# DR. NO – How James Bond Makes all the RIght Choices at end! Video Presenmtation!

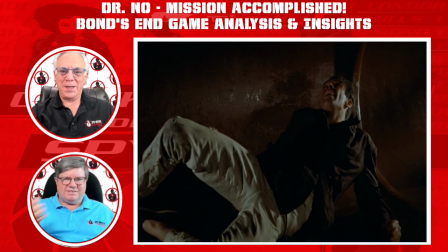8:25 Yeah. So as he's doing this, you talk about these decisions. I mean, he's got to be purely guessing as to what to do. And what are the real chances of him guessing right? I mean, we have to remember that Dr. No is about to interfere with the launch of the American missiles.
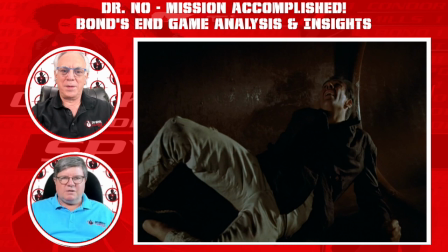8:41 That's what we know or will know. But Bond has no idea of this timeline. He's knocked out when he's in the cell, and he has no idea for how long he was knocked out. Right. But he knows he needs to escape, and that we understand.
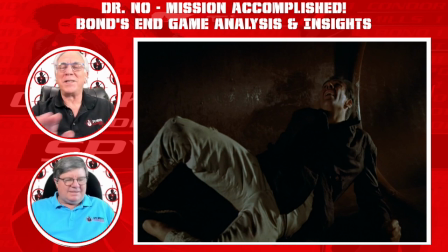8:58 Yeah, that part we understand. Whether he's going to be in time to do anything is another question, right? Yeah, absolutely. So he's fallen out of this tube down 5 or 6 feet.
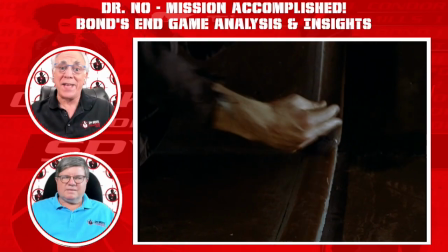9:10 Crawling some more, he now realizes the tube is hot. And he can no longer just touch the metal barehanded.
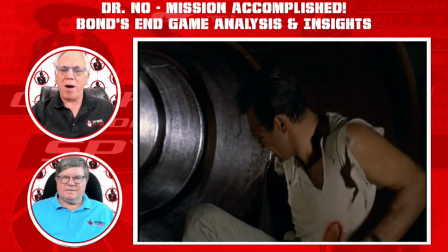9:16 So MacGyver-like, he takes his jacket off and tears it up to make pads for his hands.
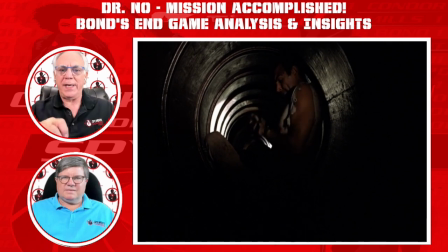9:22 The cool thing here is they communicate to us it is hot by Bond pulling back his hands,
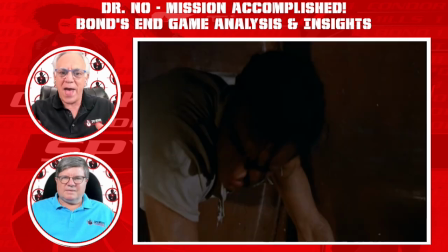9:30 bringing them up to his mouth to blow on. And that was a nice moment. No words, no screams, no anything. But they communicated to us, the tube is hot. That was cool. Yeah, that was. And the fact that he blew on him told you that it wasn't ice cold, right?
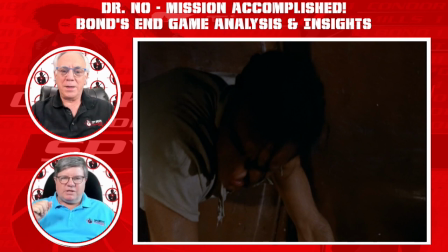9:46 Because you might have had the same reaction of your hands pulling off if it was really, really cold. But if it was really, really cold, you wouldn't be blowing on your hands. So I think that motion of his hands coming back say something's wrong here, and the blowing on
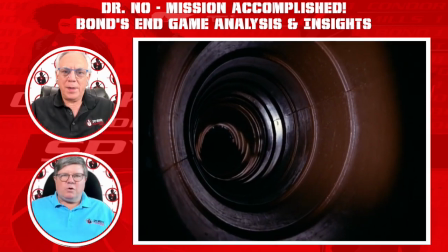9:59 the hands let us know that it's hot. Yeah. So he goes forward, and this liquid comes rushing down a tube at him.
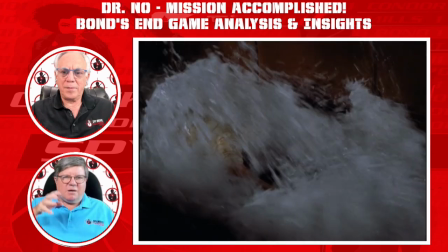10:07 Now, we don't know what this liquid is, but after a couple waves of it, Bond still seems okay.
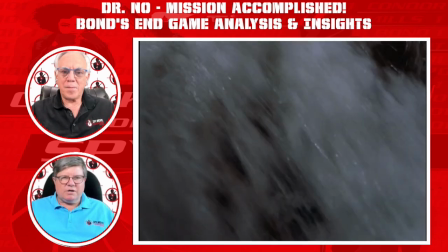10:14 I mean, we have no idea if it was hot, steamy water, if it was cold water, or what kind of liquid Bond it was.
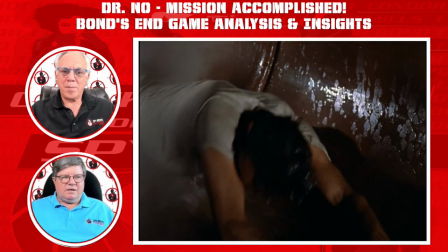10:21 Bond just seems fine. Whew. Boy, yeah, thank gosh.
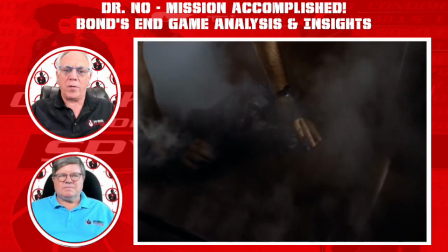10:26 Whew. But a few seconds later, we see steam all over the tunnel, and Bond is in the middle of it all.
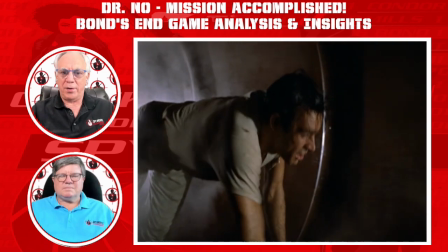10:32 But he still seems okay. He crawls down another tunnel. Now, keep in mind, if that were you or me,
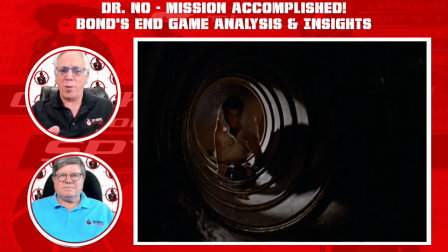10:39 we would be clueless as to where we were or what might happen next.
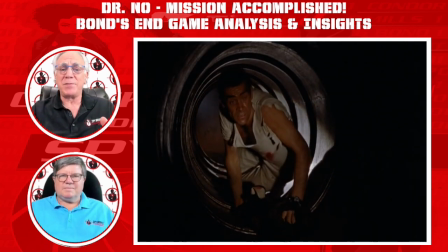10:45 We'd be lost in a forest of tubes. But Bond, he's making his way to another grate with light on the other side.
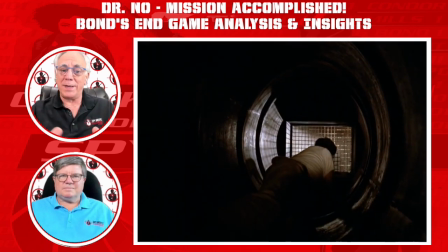10:54 Why the water didn't go that way, we don't know. But it appears as though, against all odds, Bond has made every decision right so far. Yeah, I think that's not likely that that would have happened, huh?
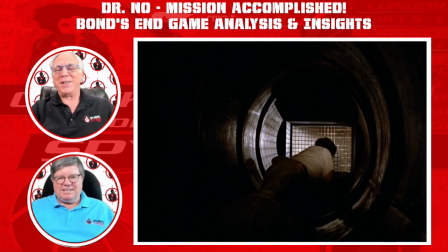11:11 We'll see how unlikely it is, really. Because, like you said, we'd be clueless, so we'd probably make the wrong choice.
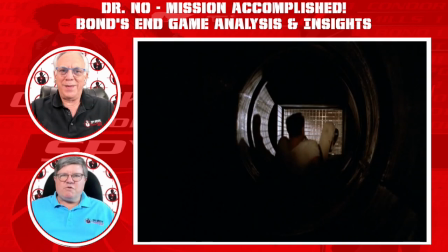11:18 But this is Bond. This is Bond. Now, of course, he remembers the electrification of the grate from the cell. So he kicks this grate with his shoes, and I think he uses three kicks to do it.
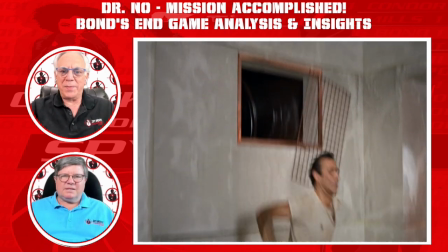11:29 Yeah, it must not be fastened all that well.
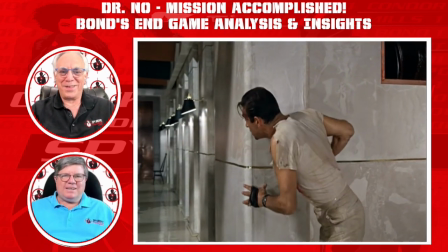11:32 But I mean, the grate is just hanging there by the upper right corner as we see it from the outside.
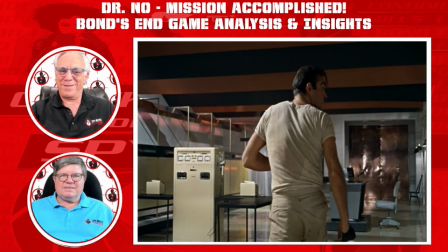11:39 Wow, he's good. You mentioned he kicked with his shoes, Tom. Yeah, well, we never saw or knew that he put his shoes back on. Right? I mean, he was banging at the grate again, and then he climbed into the tunnel. Except when he was crawling into the tunnel initially after knocking the grate with his one shoe,
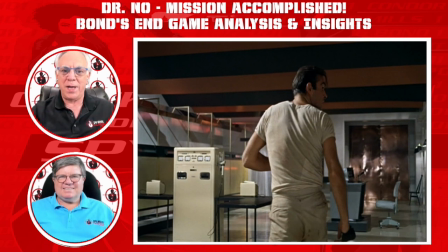11:57 you can see his feet as the camera shot is from the inside of the tunnel out. We see he has his shoes on. There's a little mystery. Now, there. I'll just call that an edit.
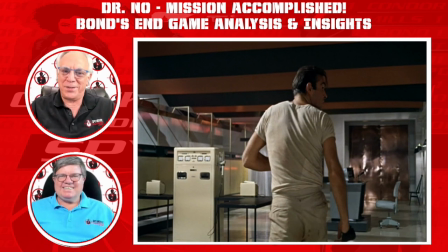12:11 Anyway, smashing the grate off with his feet is another decision he makes, and it makes a lot of noise. Yeah, it's not very clandestine to be going bang, bang, bang. Yeah, no. Perhaps he just had to do it, no matter what.
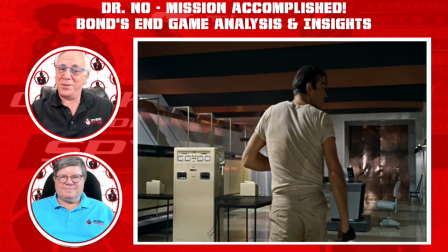12:26 But it could draw attention to him because it makes a lot of noise. Yeah, but he's making all the right decisions, so nobody heard it.